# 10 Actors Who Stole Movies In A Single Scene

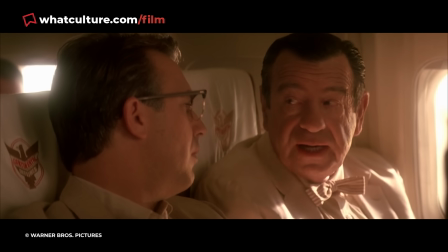8:03 Oliver Stone's JFK is a frenzied 3-hour conspiracy drama that,
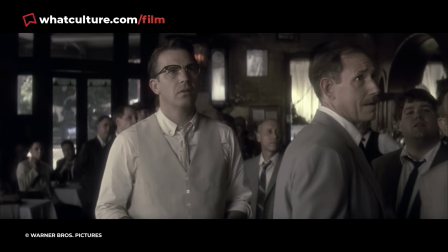8:09 at times, can feel like we're directly peering into the wildness of the director's brain.
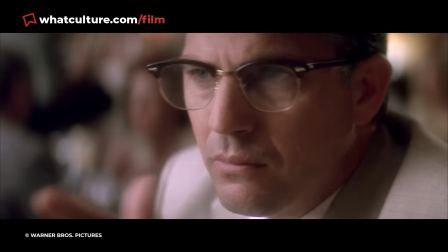8:13 In other words, it's stupidly compelling, and while it may repeat the Camelot myth of JFK's presidency,
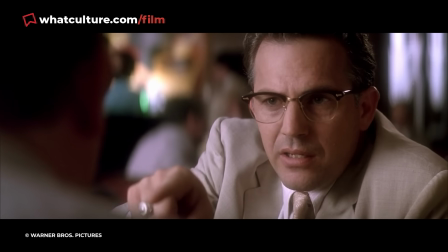8:19 there's some truly great stuff here about the actual alleged conspiracy and how the events in Dallas shattered a generation's hopes and dreams.
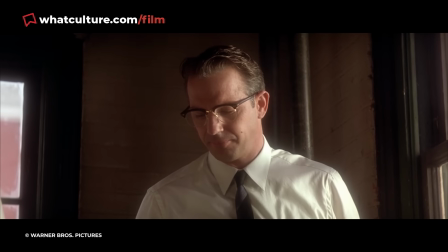8:27 Kevin Costner gives arguably his best performance as real-life District Attorney Jim Garrison,
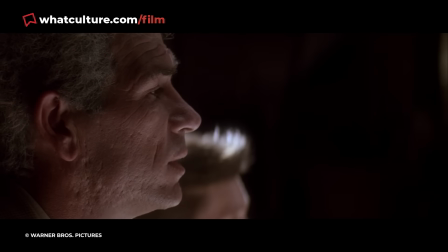8:32 and he's flanked by other great actors like Tommy Lee Jones, Joe Pesci, Gary Oldman, and Kevin Bacon.
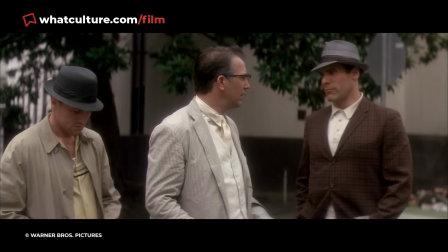8:39 I could list the rest of the cast, but for those who know, we'd be here all day.
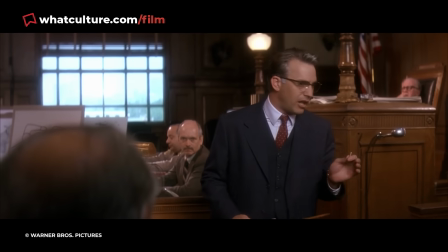8:43 But despite just how great that ensemble is, there is one actor who walks in for one scene in the middle of the film and ends up walking out with the entire movie.
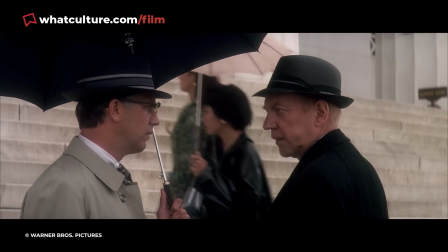8:51 Donald Sutherland, who plays Mr. X, a member of military intelligence who,
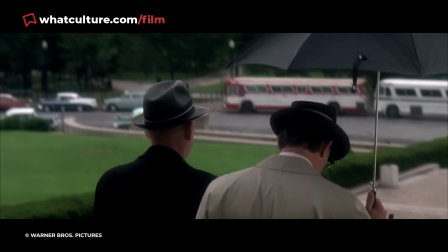8:56 over the course of 16 maddeningly good minutes, lays out the entire conspiracy and cover-up to kill the president.
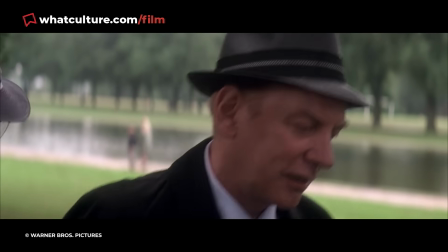9:04 It's probably the greatest exposition dump in movie history.
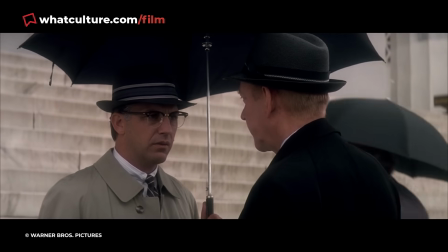9:07 Sutherland are ferry boatmen into a conspiracy hole that's too irresistible not to get swept up in.
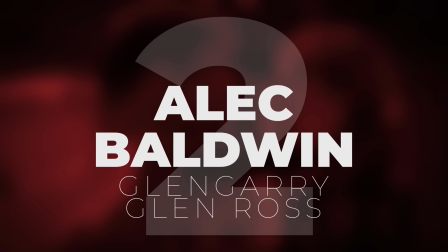9:14 Number 2. Alec Baldwin, Glengarry Glen Ross.
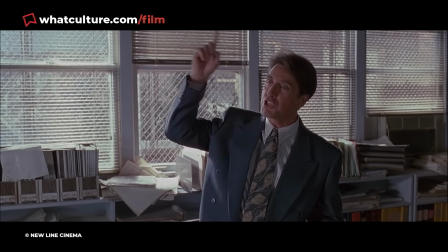9:17 The prospect of stealing away a movie crammed with heavyweight performances from the likes of Al Pacino, Jack Lemmon, Ed Harris, Alan Arkin,
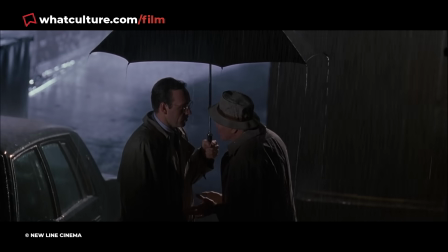9:25 and Kevin Spacey seems absolutely ridiculous on paper,
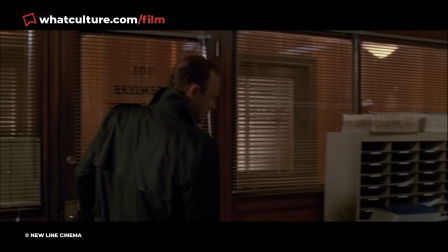9:28 until you see the damn acting clinic that Alec Baldwin puts on in Glengarry Glen Ross.
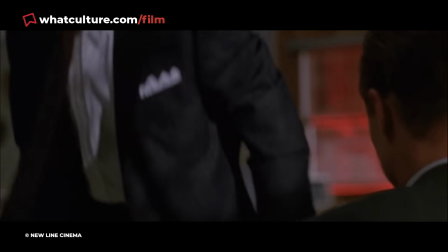9:34 Early in the acid tongue drama, Baldwin enters the flailing real estate office occupied by the central characters,
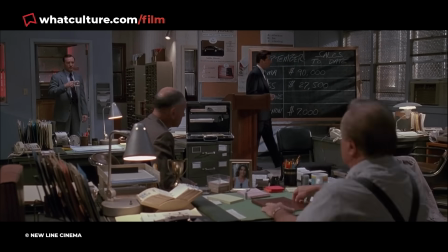9:40 playing Blake, a top-ranking salesman sent to motivate the team of sad sacks.
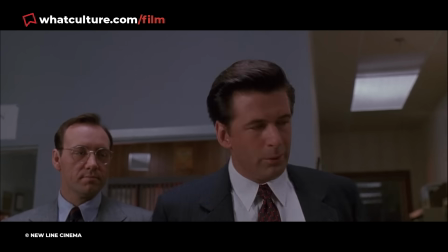9:45 In a mesmerizing 8-minute scene, Baldwin delivers a deliciously scathing monologue which at once both eviscerates
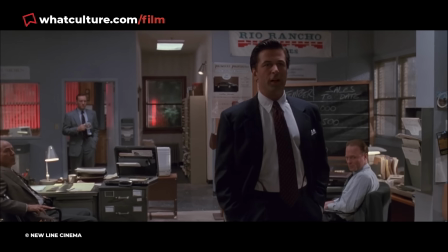9:52 the assembled salesmen for their poor results and attempts to motivate them to succeed by threatening their jobs if they don't.
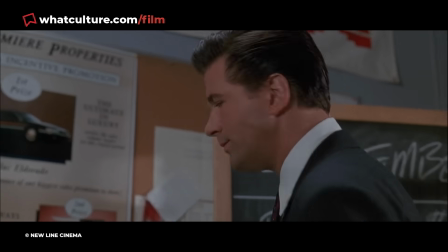9:59 Baldwin oozes confidence and machismo in a way that makes Blake easy to loathe,
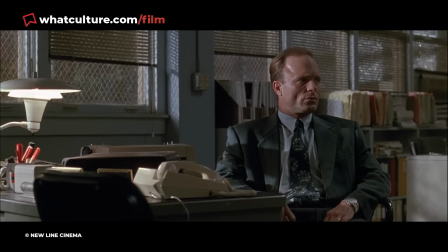10:03 even though his immaculate delivery and brutal put-downs of the other salesmen are undeniably darkly hilarious.
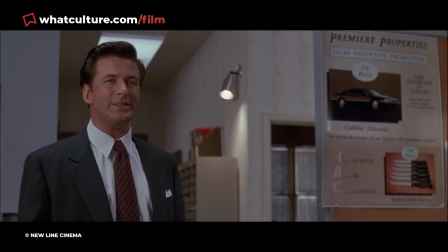10:10 To make it even better, Blake didn't appear in David Mamet's original play, but was added into the movie's screenplay in order to clarify the story's narrative thrust.
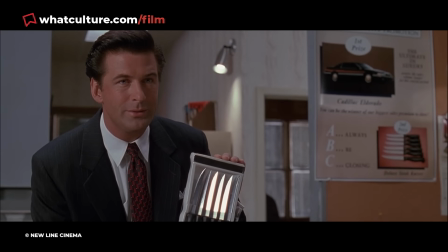10:19 And in turn, the writer came up with perhaps the single finest monologue of his career,
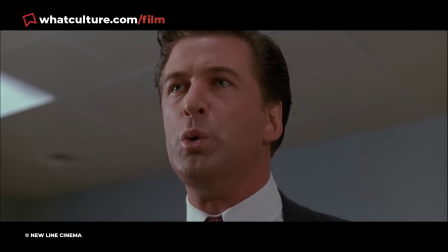10:23 with Baldwin giving a short but sweet performance that should have scored him a Best Supporting Actor Oscar nomination.
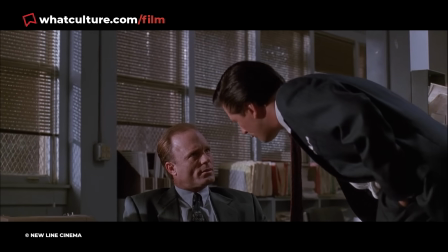10:29 This doesn't take away from Lemon or Pacino, the former of whom gives one of the most heartbreaking performances I've ever seen,
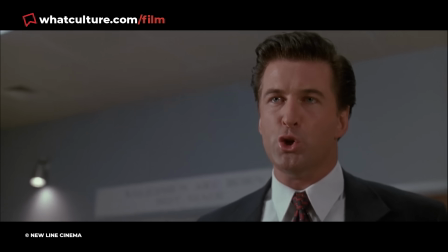10:35 but there's a reason why, when you think of Glengarry Glen Ross, you think of Baldwin.
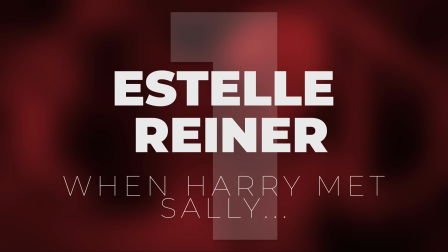10:40 And number one, Estelle Reiner, When Harry Met Sally.
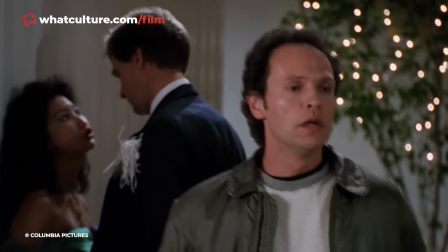10:44 Even folks who've never seen the classic rom-com When Harry Met Sally are well aware of the movie's most iconic scene,
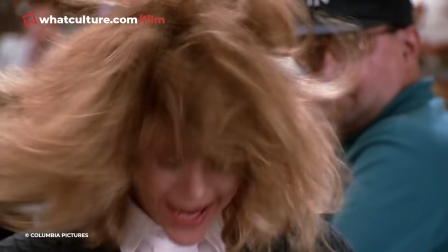10:50 where Sally, Meg Ryan, fakes an orgasm in a crowded restaurant in front of Harry, played by Billy Crystal, in order to prove that men can't tell when a woman is faking it.
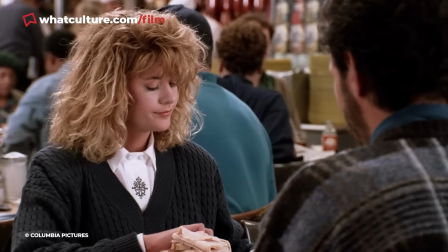10:59 After Sally finishes her display and returns to her meal,
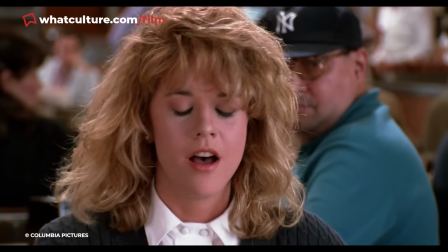11:02 director Rob Reiner cuts to an elderly woman in the restaurant who pointedly tells her waiter, "I'll have what she's having."
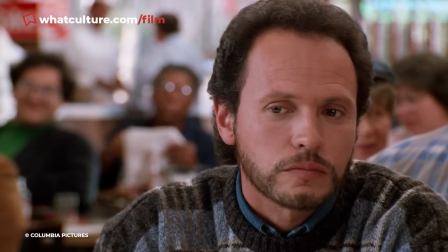11:09 It's by far the funniest and most memorable line in the entire movie,
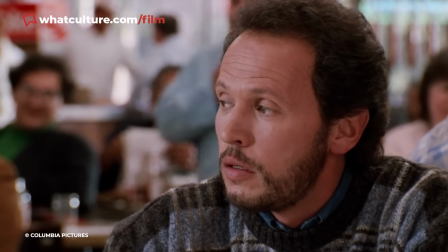11:12 and was performed by none other than Reiner's own mother, Estelle Reiner, to make it even better.
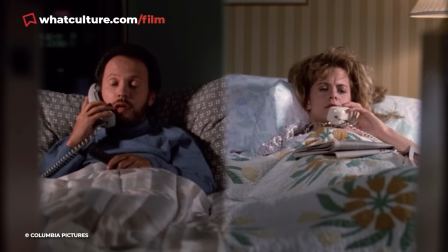11:18 No matter how terrific Ryan and Crystal's chemistry is throughout the movie, with a single line of dialogue and mere seconds on screen,
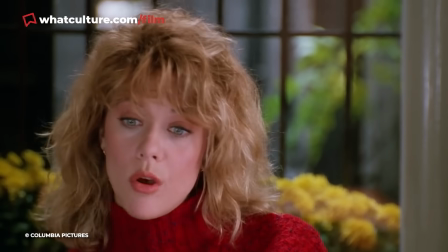11:24 the director's own mom came in and took the whole damn thing for herself. And those were 10 actors who stole movies in a single scene.
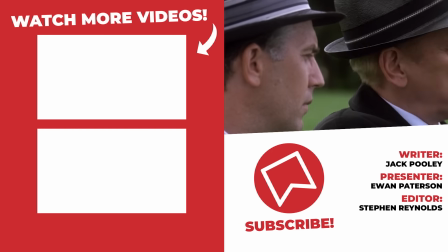11:32 Have any other one-scene performance faves? Shout them out down in the comments below. And once you've done that, it would be great if you could drop the video a like and subscribe to the channel if you fancy more.
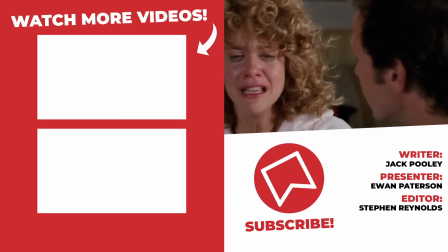11:40 Either way, thank you all so much for watching. I've been Ewan, this has been What Culture, and I'll hopefully see you next time.
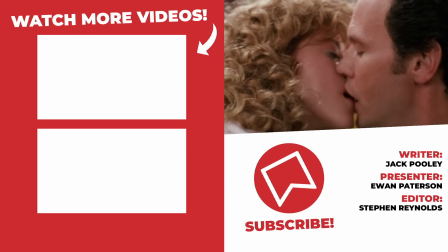11:46 Bye!